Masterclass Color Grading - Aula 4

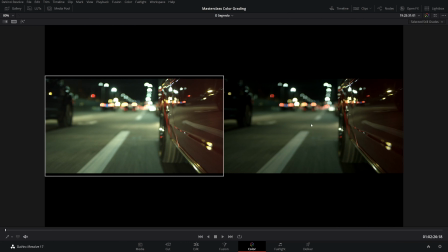(15:31)
É claro que pode ficar bonito, mas se eu colocar aqui em comparação com o outro take, você com certeza vai preferir essa cena mais escura aqui, ela tem muito mais cara de cinema do que a cena mais clara mais um take aqui, vou puxar pra cima tá?
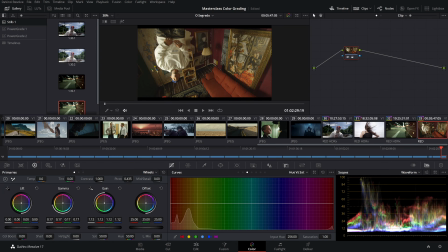(15:48)
revelando ele ali e a maioria das pessoas vai ter a tendência de fazer um look mais assim mais revelando o que a gente tinha escondido já na fotografia a fotografia já vem pronta gente a gente só tem que trabalhar em cima dela, o bom projeto ele já vai vir com a fotografia pronta a gente não tem que ficar mudando a fotografia eu vou
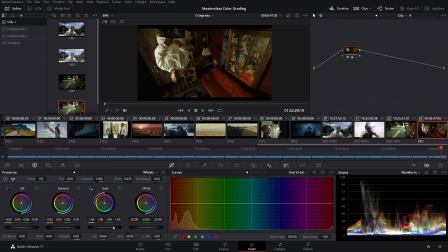(16:08)
falar muito disso pra vocês no curso explicar como a direção de fotografia é importante então, as vezes, uma vez ou outra a gente pode revelar um pouquinho mais um pouquinho menos, mas tem que entender que se a gente está procurando o tal do look cinematográfico boa parte dele está exatamente
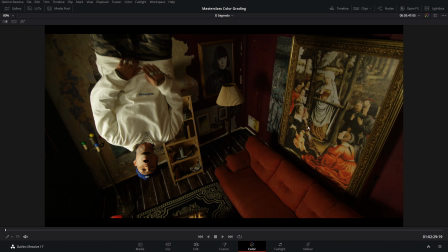(16:28)
nesse macetinho de trazer a luminância pra baixo, tá? essa aqui é uma cena que Eu puxei para cima,
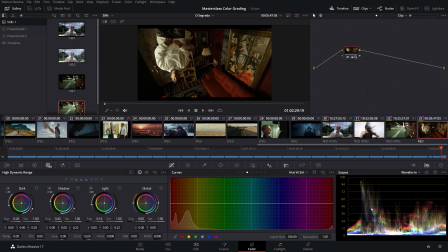(16:35)
você pode ver que ela estava fotografada mais baixo Eu puxei para cima, mas se você ver aqui no gráfico Está tudo abaixo de 60 IRE aqui Só obviamente a parte mais clara dele aqui Que
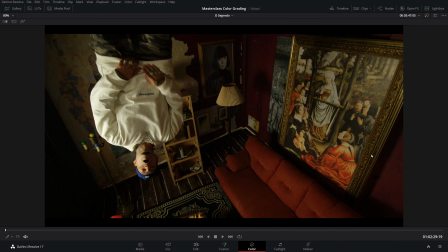(16:43)
é uma blusa branca refletindo a luz Mas a maior parte aqui é abaixo de 60 Eu puxei para baixo porque originalmente a fotografia ficou baixa nessa cena
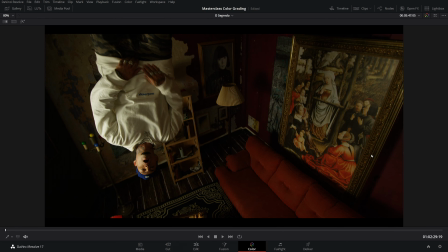(16:53)
Acontece, às vezes a gente faz uma fotografia mais baixa E aí na pós a gente resolve que tem que puxar mais para cima ou não
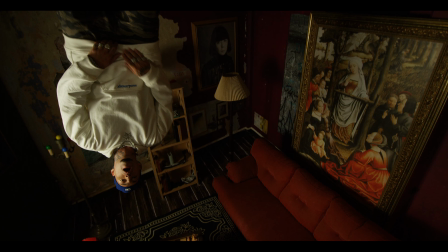(16:59)
Mas tenha em mente a importância disso Luminância de média pra baixo Se você quer ter um look bonito Nas suas imagens E quando eu falo isso,
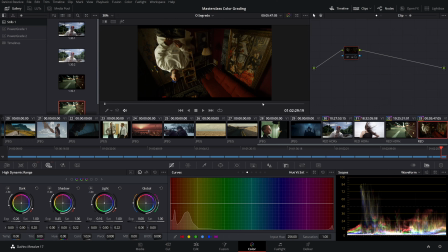(17:09)
o pessoal já entende Ah não, então eu vou capturar tudo baixo Vou captar minhas imagens tudo baixa Não, se você for procurar Provavelmente essa cena aqui foi feita Com muito mais luz do que isso aí Só que na pós-produção Eles vão e colocam exatamente onde quer Então o ideal é
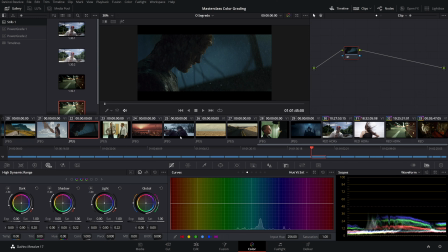(17:25)
Captar com a exposição correta da cena Com o máximo de informação Que a gente puder, tanto em sombras quanto em highlights, em altas.
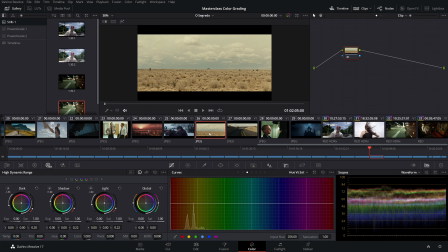(17:34)
É óbvio que às vezes a gente vai ter que perder em sombra ou perder em alta, dependendo do dynamic range da câmera e da latitude da cena. Se é uma cena com muito contraste, onde lá atrás está muito claro, na frente está escuro, ou em vice-versa,
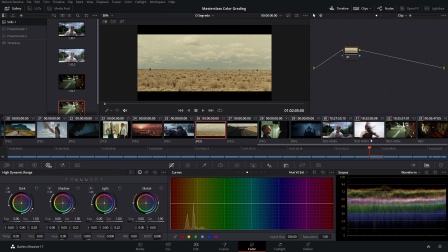(17:48)
então tem muita luz numa parte e pouca luz na outra, a gente às vezes vai ter que perder de um lado para ganhar do outro.
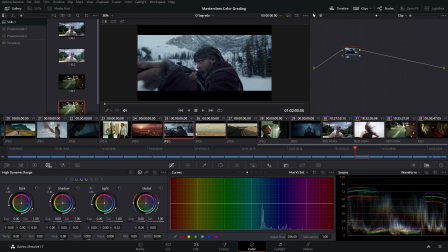(17:55)
E aí vai ter que ver o que é mais importante para a cena e para o feeling que a gente quer passar. Mas o correto é a gente expor. o mais correto possível aquela cena, salvar o maior número de informação e na pós a gente vai fazer esse trabalho de trazer a luminância para a média baixa, para a gente ter um look mais bonito.
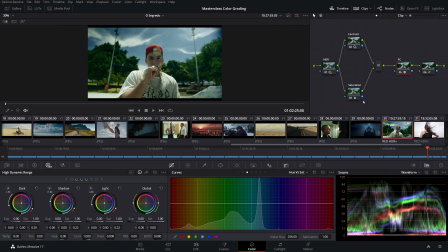(18:12)
Outra coisa muito importante, que tem muito charlatão aí na internet, tem muita gente querendo ensinar coisa na internet e inventando algumas coisas, dificultando algumas coisas para parecer que é muito bom no que faz. E uma dessas malandragens que fazem muito por aí é utilizar a árvore de nodes,
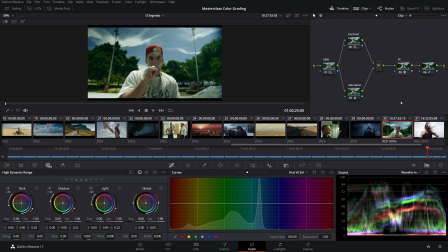(18:30)
que no Premiere seria a quantidade de Adjustment Layers ou de Lumetris que você vai usar na sua imagem pegar isso aqui e transformar isso aqui numa coisa gigantesca tratar a imagem assim trata a correntinha,
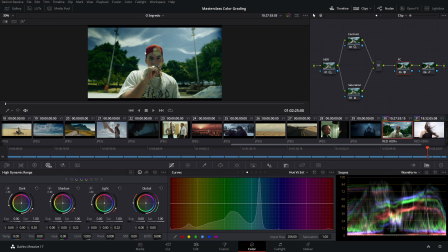(18:43)
trata o cigarrinho trata o boné o capacete trata o boné trata a lixeira, trata a árvore trata o céu, trata a nuvem e o cara faz uma árvore de node gigantesca aqui cheio de firulas que,
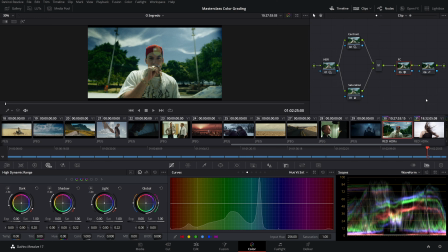(18:57)
na verdade, isso não é a prática comum do cinema e dos profissionais de color. A gente não costuma ter árvores de nodes gigantescas ou 300 mil lumetres, tratamentos de 300 mil lumetres lá no Premiere, tratando cada pedacinho da imagem.
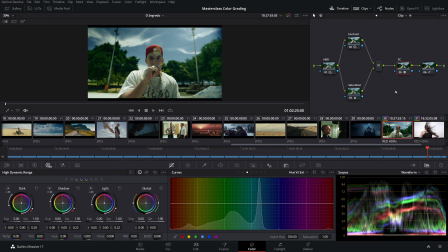(19:16)
Isso não é comum. Ah, é possível que um take tenha um monte de coisa assim? É totalmente possível.
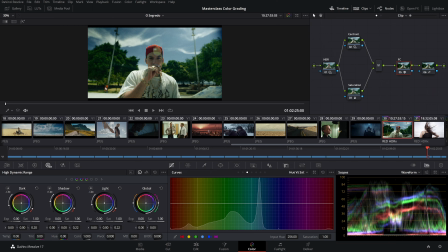(19:22)
Acontece, porque às vezes a gente tem que corrigir A lixeira que ficou com a cor Bisonha super alta Aí a gente vai lá e vai fazer a máscara e corrigir a lixeira Mas isso é exceção A regra, a gente não faz Uma árvore gigante de nodes E aí eu trouxe esse clipe aí de
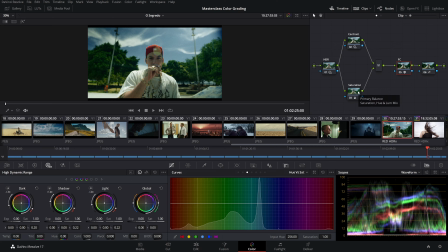(19:38)
novo Que é agora com o color que eu fiz Para o clipe de verdade Esse aqui foi o color que eu fiz, e reparem que ele tem Apenas 5 nodes Nada demais, tem um node aqui dos ajustes De HDR, um node de contraste E outro de saturação, que poderiam até ser O mesmo node aqui poderia ter juntado num só,
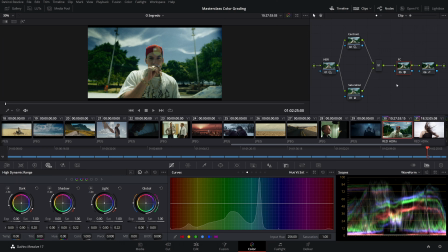(19:56)
eu só separei por organização então na verdade essa árvore aqui poderia ter quatro nodes um node de filme converte e aqui um node de correção de curva só para a pele dele e aí você pode reparar que não tem nada muito complexo é uma fotografia que foi feita ao ar livre não tem
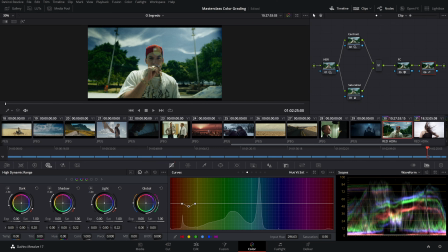(20:11)
luz, não tem um trabalho de fotografia de luz nem nada e mesmo assim, como foi bem exposto como foi uma cena bem exposta e bem pensada Na pós, a gente tem aqui o básico Faz o básico e funciona muito bem O meu ajuste de tom de pele Eu fiz aqui no Heal vs
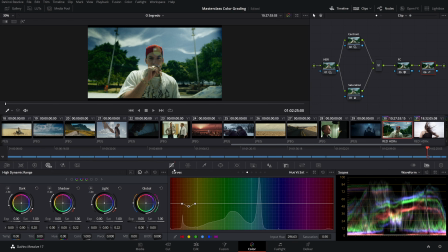(20:30)
Saturation Não tem uma máscara de HSL Não tem máscara de Power Window Não tem nada separando a pele Eu simplesmente peguei os tons Mais do tom de pele E puxei a saturação para baixo E fiz a correção
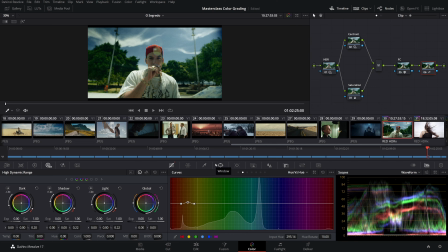(20:44)
Puxei o Heal um pouquinho para cima Para fazer a correção do tom da pele E acabou, eu não fiz uma separação de pele não sei o que, vai ter casos que a gente vai fazer? vai ter casos que a gente vai fazer mas é exceção a regra saturação, eu joguei um pouquinho de saturação aqui utilizando aqui o Cool Boost e o Set no HDR fiz os ajustes da imagem,
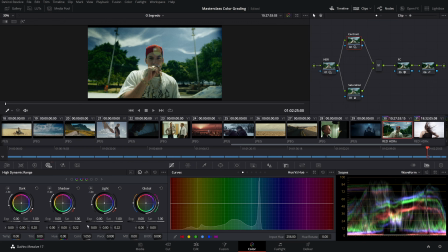(21:04)
Shadow Light, puxando pra cima e pra baixo gerando contraste, joguei mais um contrastezinho aqui e o filme Convert,
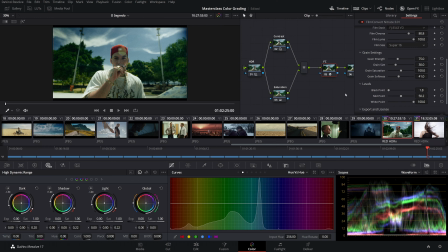(21:12)
eu fiz mais alguns ajustes aqui de iluminância puxei um pouquinho pra cima e tal nada de exagerado e galera,
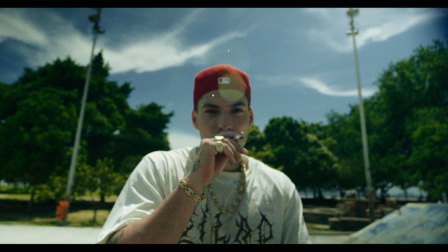(21:20)
cheguei no look que eu queria, fiz o que eu queria tá aí no full screen pra vocês verem cheguei exatamente no look que eu queria,
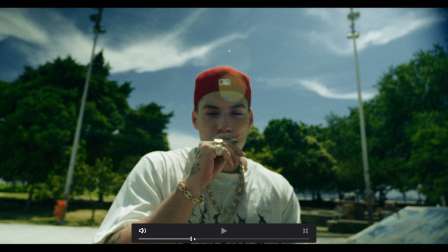(21:26)
a gente queria um look com bastante grão e tal é um look mais sujo pra esse clipe,
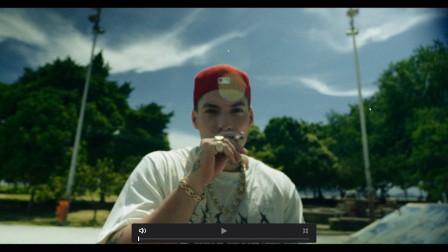(21:31)
e percebam que ficou bonito sem eu ter nenhum exagero, e por que a gente faz isso no cinema e nos clipes?
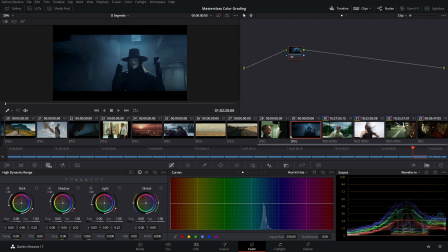(21:39)
Porque a coisa mais importante que existe na colorimetria é a consistência então reparem nesses dois clipes aqui
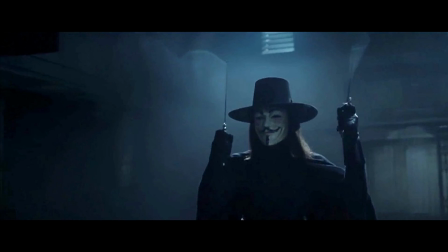(21:47)
são cenas do mesmo filme
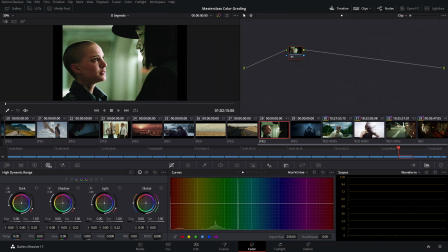(21:49)
cenas completamente diferentes mas existe uma consistência então o que eu quero dizer com tudo isso gente é que por mais que você
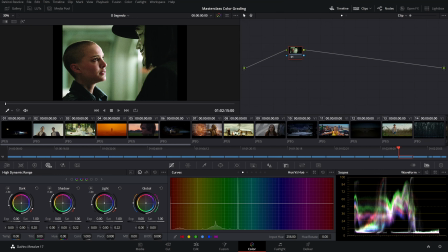(21:58)
trabalhe a sua imagem em algumas cenas você tem que trabalhar detalhes e takes detalhadamente
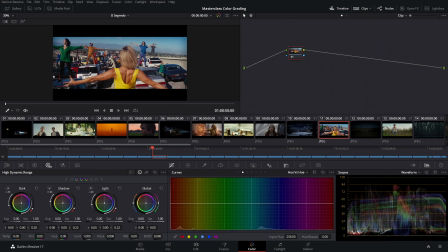(22:04)
na maioria das vezes quando a gente vai fazer um filme ou um clipe, uma coisa mais bem produzida vai fazer um color bem feito a gente vai se preocupar com o ponto principal que é a consistência Que é o nosso clipe todo soar de forma bem parecida Significa que as cenas vão ser iguais?
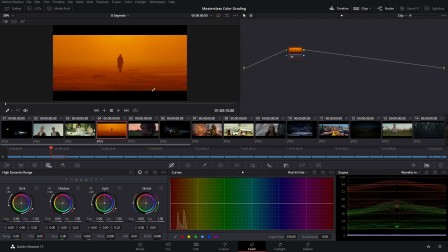(22:23)
Com certeza todas as cenas de Blade Runner não são assim São cenas bem diferentes dessas Essa é uma cena específica dele lá no desertão Tudo amarelão e tal É óbvio que existem cenas que não vão ter esse visual Mas elas podem ser completamente diferentes Mas você consegue notar uma consistência E aí o que acontece?